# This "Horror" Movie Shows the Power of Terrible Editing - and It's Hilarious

And I'll say it again for a third time, if there is anyone out there who has never made casual use of the N-word and never chosen a racially insensitive party theme or who doesn't call all of the black men working at their mansion Uncle Tom, then I want you to desecrate my mother's headstone and take the sharpest piece of granite and use it to slit my throat and then tear into my soft tissue in my torso with your bare hands like a badger.
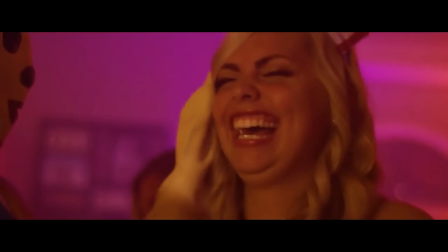Like, damn ladies, stop talking about that. You really don't wanna be here anymore. Anyway, we get an all close up shot of this party, which is a really great way to indicate that you didn't have enough people to fill the room like you thought. To me, if you don't have enough extras as to make the raucous party scene. Just make it like a quiet, low-key party where people are like snorting Coke. And then at least you're making a realistic use of the number of people in your crowd. Anyway, here's Melissa walking into the party and getting the shock of her life. You know that time stop effect looked cooler in the director's head, but what about the make out sound effect? Did he want that to sound like a dog eating melted ice cream off the floor? Once again, I've never seen boyfriend Ricky and Melissa ever in the same room before this. So it took a second to even realize what was going on. Plus the girl that he's cheating with is also a pale brunette. So it kind of looks like she's tripping out and watching herself as she apparently slurped ramen noodles out of her boyfriend's throat, if you're judging by the sound.
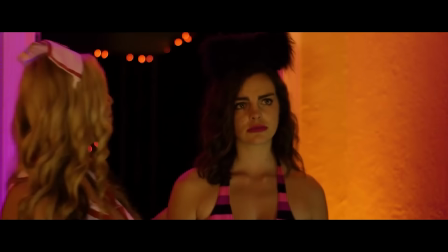Literally so much nothing happens.
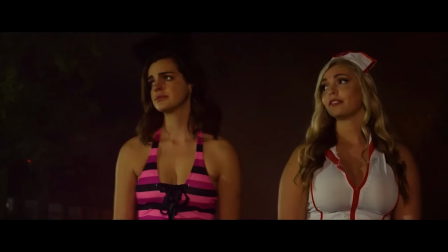Like she's mad and her friend walks her home and she's obsessed for some reason with the story of old aunt Ethel.
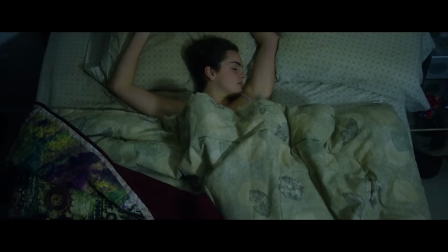She's new to the town, Melissa. So she's like tossing and turning, wondering about old Aunt Ethel.
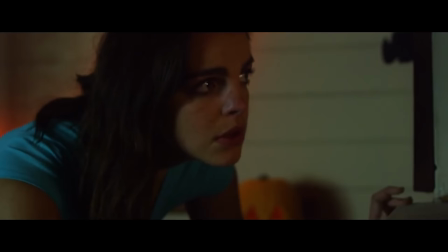And then she gets out of bed and walks across the foggy town to go look inside Aunt Ethel's house. Like what was the motivation for visiting the scary lady at night? It would be cool if she had some personal connection to wondering about Aunt Ethel, like a missing sister from her childhood that her family made her move away and then come back.
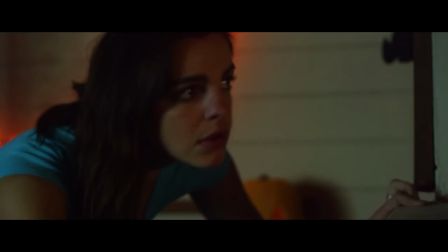Or like, is the town like Derry, Maine and It, where kids go missing a lot? because no one's mentioned anything like that. So it makes it unclear how seriously these accusations are against Ethel. Is it kid stuff or do the adults think it too?
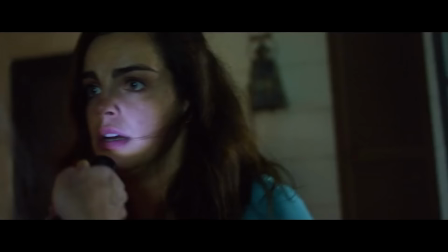We don't know. But either way, as she's looking in the window, Melissa gets caught by our antagonist named Aunt Ethel.
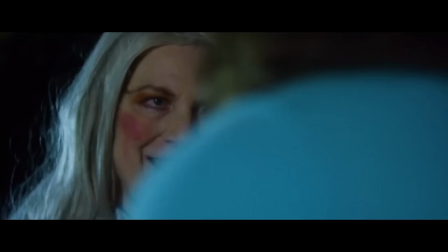Yes. I really don't want to ruin my appetite. Like you said, Halloween's a couple days away, right?
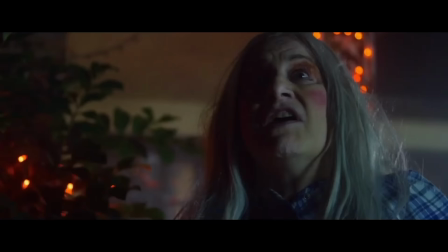You're gonna come back to see me on Halloween? Yeah. You better young lady.
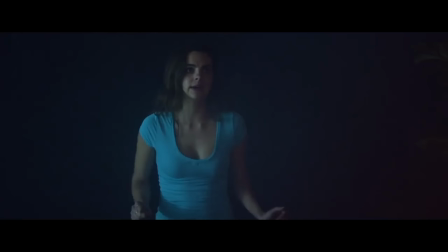That was a reenactment of me leaving my first Craigslist hookup in Southern New Hampshire. Cell phone photos were very grainy back then. You could look at someone online and your imagination like adds in a couple megapixels and suddenly you'll have yourself convinced that this person looks like Gaston from Beauty and the Beast. Then after you drive into the forest for 30 minutes and he opens the door, he looks more like the evil queen from Snow White when she's disguised as the old hag.
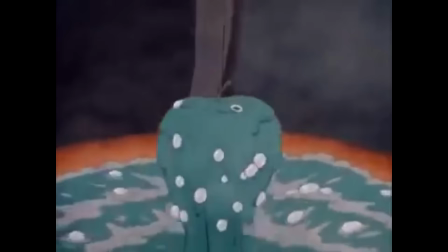I'm talking missing teeth, riff-raff haircut, and he's serving you apple slices that look visibly tainted.
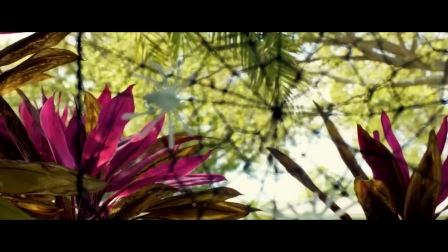But there's this one shot that was kind of a fun way to subvert that classic horror movie shot where a spider's web comes into focus. Only this time it's a Halloween decoration. But why is there this cheerful pink background?
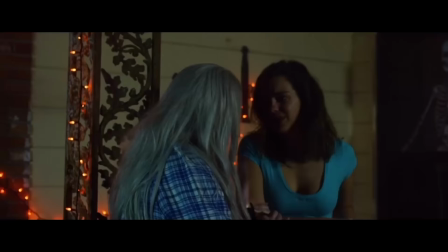I wish the movie had a more consistent color palette, like the orange,
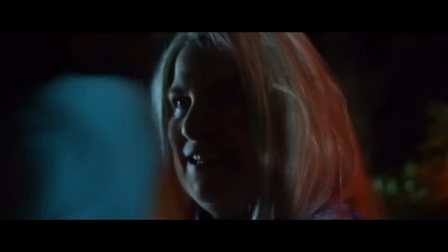the bright orange and the dried out brown shades that we see in Aunt Ethel's house. Or if it's like a neon Halloween in Florida, then they should have pushed harder for that. Like, Strangers Pray at Night had that kind of style. After the breakup, next morning, Melissa breaks up with her boyfriend.
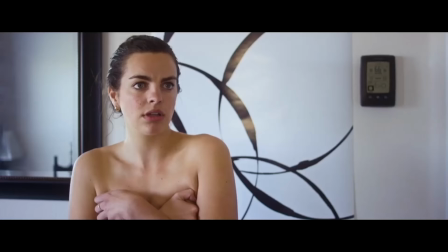You know, you're making a big f***ing mistake.
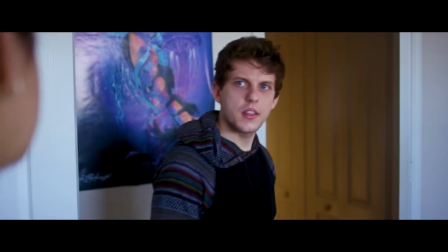I do like how even though we've already seen that Aunt Ethel is the killer, the soundtrack always implies that the real monsters among us are sh**ty boyfriends. Now we go over to Mandy and her boyfriend, whatever, Mark.